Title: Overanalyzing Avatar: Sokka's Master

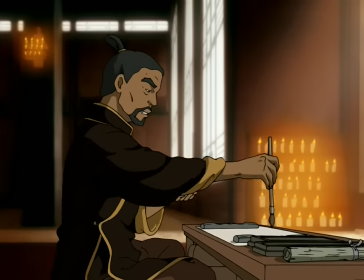Being a swordsman is a big part of his life, even when he's just chillin'. Subtle environmental stuff like this can really get across into a viewer's mind, even if they don't realize it.
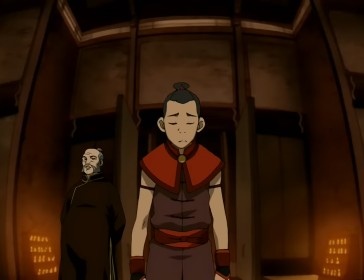And it adds up and paints a really nice picture of a character.
And I know one thing for sure. I have a lot to learn.
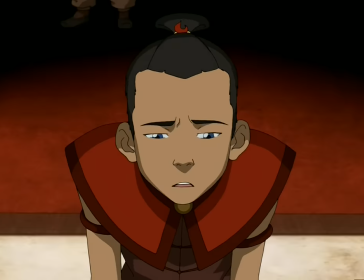I love this moment, man. Sokka's come so far in these past two seasons.
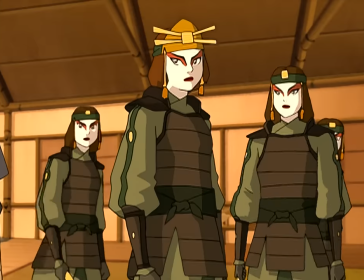Exactly two seasons ago, Sokka walked into the Kyoshi Warriors dojo with this cocky attitude, so unaware of how small of a fish he was in the pond.
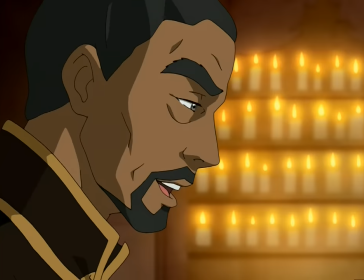That was a really good episode for him, but it's really nice to see that over the rest of his journeys, all the crazy stuff he's seen, he's noticed that he's a master of nothing,
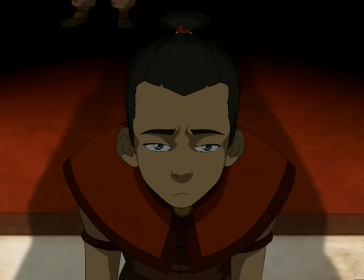and he's very humble about it, and shows a great amount of humility here. And that's an awesome trip that we got to go on with him.
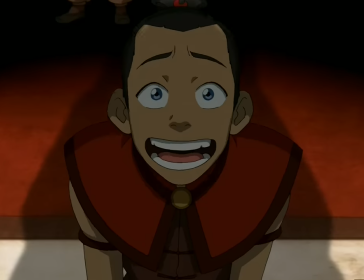And obviously, P.N. Dow likes it too. You get the vibe that he's dealt with a lot of people that waltzed into his castle with the same cocksure attitude that Sokka did with the Kyoshi Warriors.
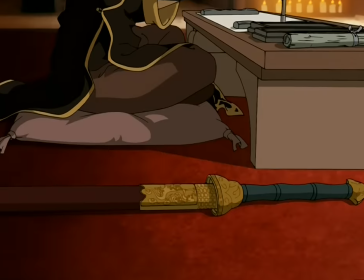Let me guess.
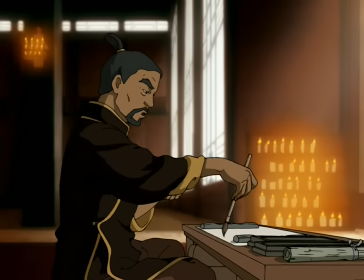You've come hundreds of miles from your little village where you're the best swordsman in town, and you think you deserve to learn from the master.
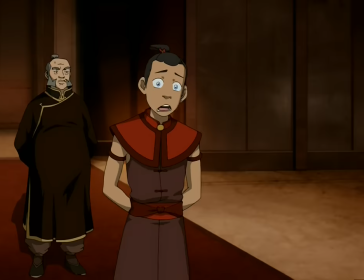So Sokka throwing himself at his feet with great humility is probably a huge breath of fresh air.
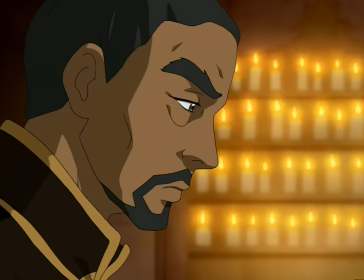And you get all of that from only a few seconds of animation and great voice acting, and I think that's incredible.
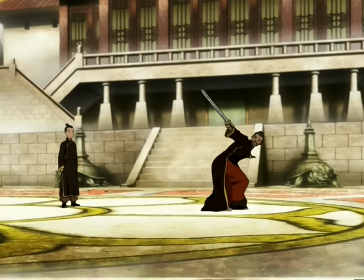If you look around Pianadao's estate, you'll actually see that he has a ton of lion turtle statues sitting around. Pretty cool.
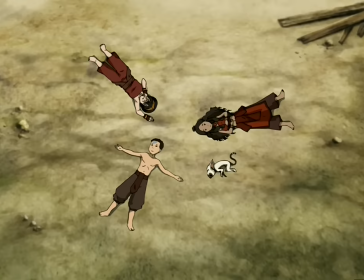Sokka's been in charge of the schedule. I'm not sure what we should be doing.
Oh, the schedule. You bring up the schedule.
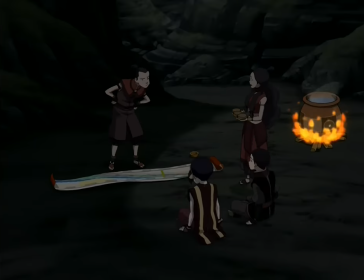The schedule that almost had you having bathroom breaks and meal breaks at the same time. The schedule that was in dire need of following.
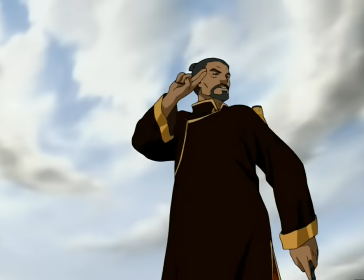How exactly did Sokka work in a couple days of training with P and Dao into that schedule? Is it because the schedule doesn't matter at all, actually?
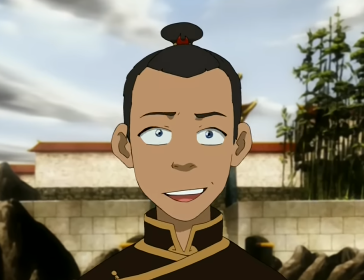Is it?
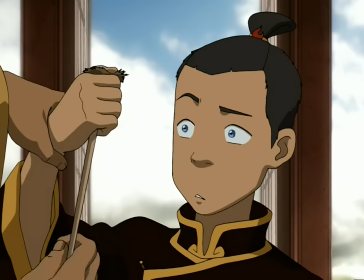Get there, Iroh!
When you write your name, you stamp the paper with your identity.
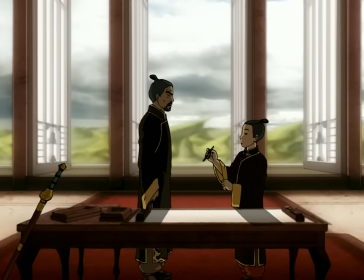You must learn to use your sword to stamp your identity on a battlefield.
That's a really cool lesson.
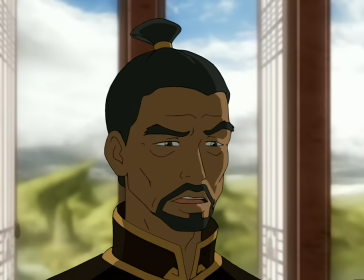Once again, Avatar stresses the mental side of fighting, the philosophy behind it, not just the physical aspects, which by this point, you know, is one of my favorite things about the show.
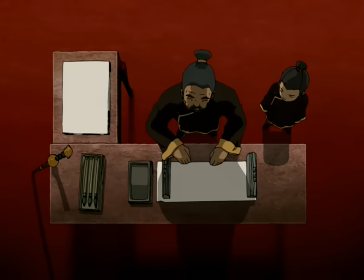Between shots here, the paper that P&O laid out for Sokka, as well as the desk, seemed to get way longer.
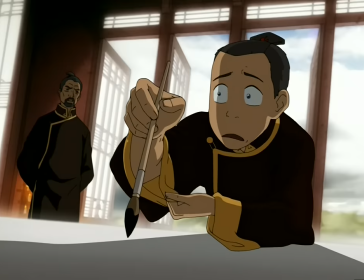Sokka goes in to write his name here with his right hand, but we've been shown before that Sokka writes, or at least draws, with his left hand. I'll give it to him and say that he's ambidextrous. That seems like a Sokka kind of thing.
Remember, you cannot take back a stroke of the brush, or a stroke of the sword.
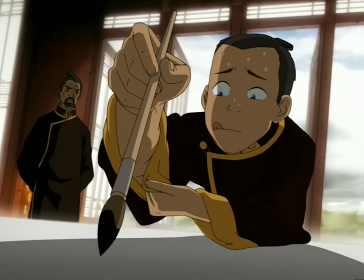Bars, P&O, oh shit. This is a super nitpick, but Sokka starts to stress out here, sweat appears on his face, but when he takes a second to think, the sweat is just reabsorbed into his face somehow.
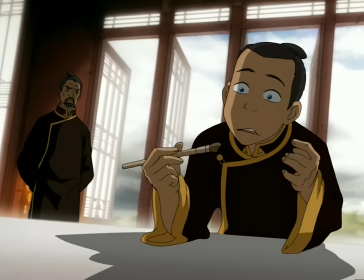That's a super nitpick, shut the fuck up me.
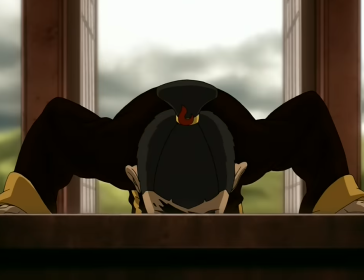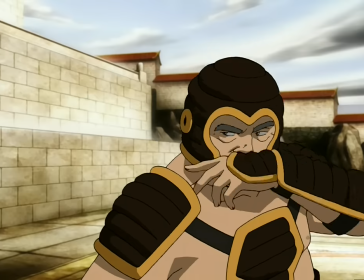Okay, so I'm no fucking sword doctor or anything, but it seems like Sokka gets disarmed here by having his sword kinda just pushed away from him.
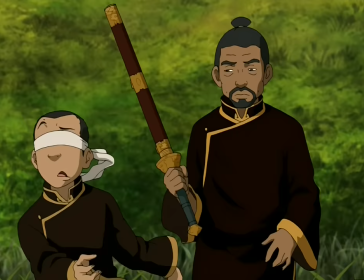That's a pretty pedestrian effort, even for a novice Sokka. When P&L unblindfolds Sokka here, You can see him just toss it up and effortlessly loop it around a sword.
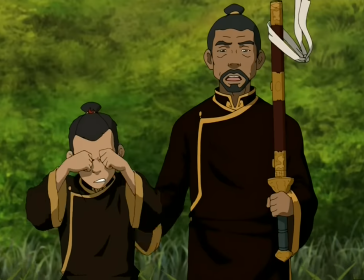That was dope in battle You only have an instant to take everything in a
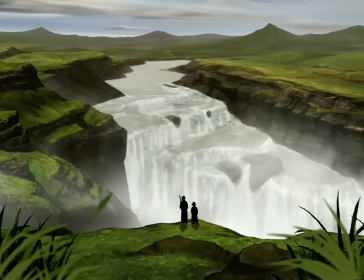lot of behind-the-scenes knowledge on this one I don't look anything up in advance for these videos But I might as well share what I know so this waterfall that Sokka is gonna try and paint is actually
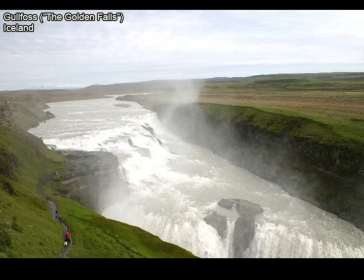based off a real waterfall in Iceland Like almost one-to-one sometimes it even has a rainbow
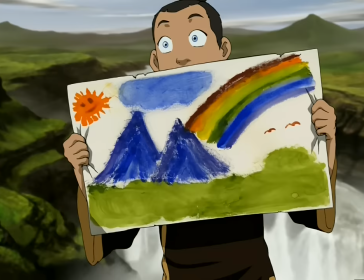With that said it's a little weird that Sokka's painting is completely devoid of any waterfall at all, right?
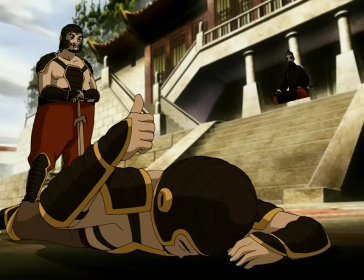Concentrate on what you're doing.
Fucking got him. This shot even has a lion turtle right up in your face.
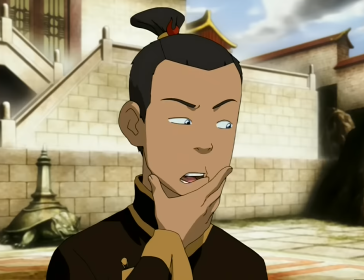Manipulate them to my advantage. Oh!
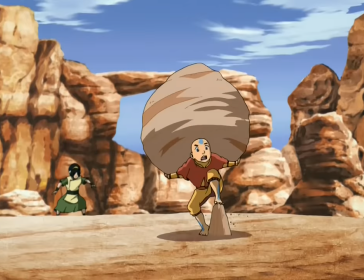Oh my god, Sokka's jacked. Like, that's rivaling the size of the boulder that Aang carried, which, if you'll recall, we did the math and determined that it was... it was quite heavy, actually.
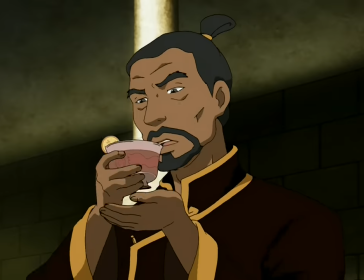We find out that P&Dow is a member of the White Lotus at the end of the episode, but there's actually some White Lotus imagery throughout the episode as well.
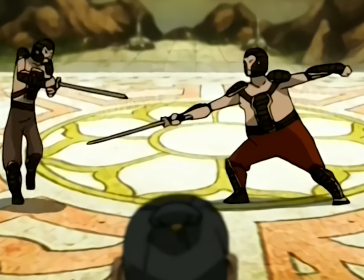Like this design he has on the floor of his sparring area. That's a white lotus. Why is this dude eating a rock?
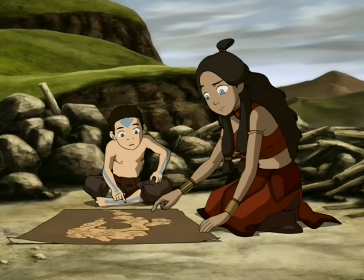We're starting from here. No, we're over on this island. You noodle brains don't know what you're doing.
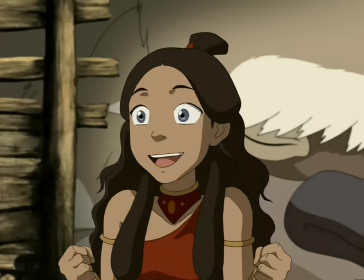This is a great episode for Sokka. Not only do we get to see him actually improving himself, we actually do get to see what he means to the group and the role he fills.
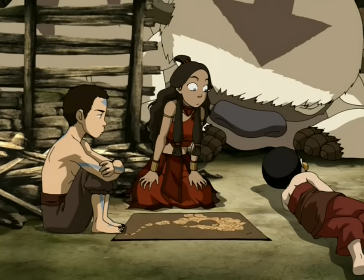It's just another one of those things that could have been easily overlooked, but this show was obviously made with so much effort and love.
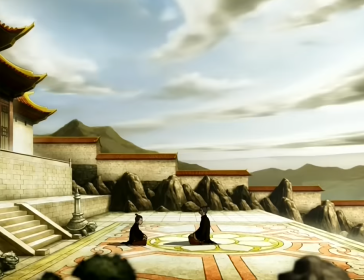Of course they thought to do that.
You've had a good first day of training.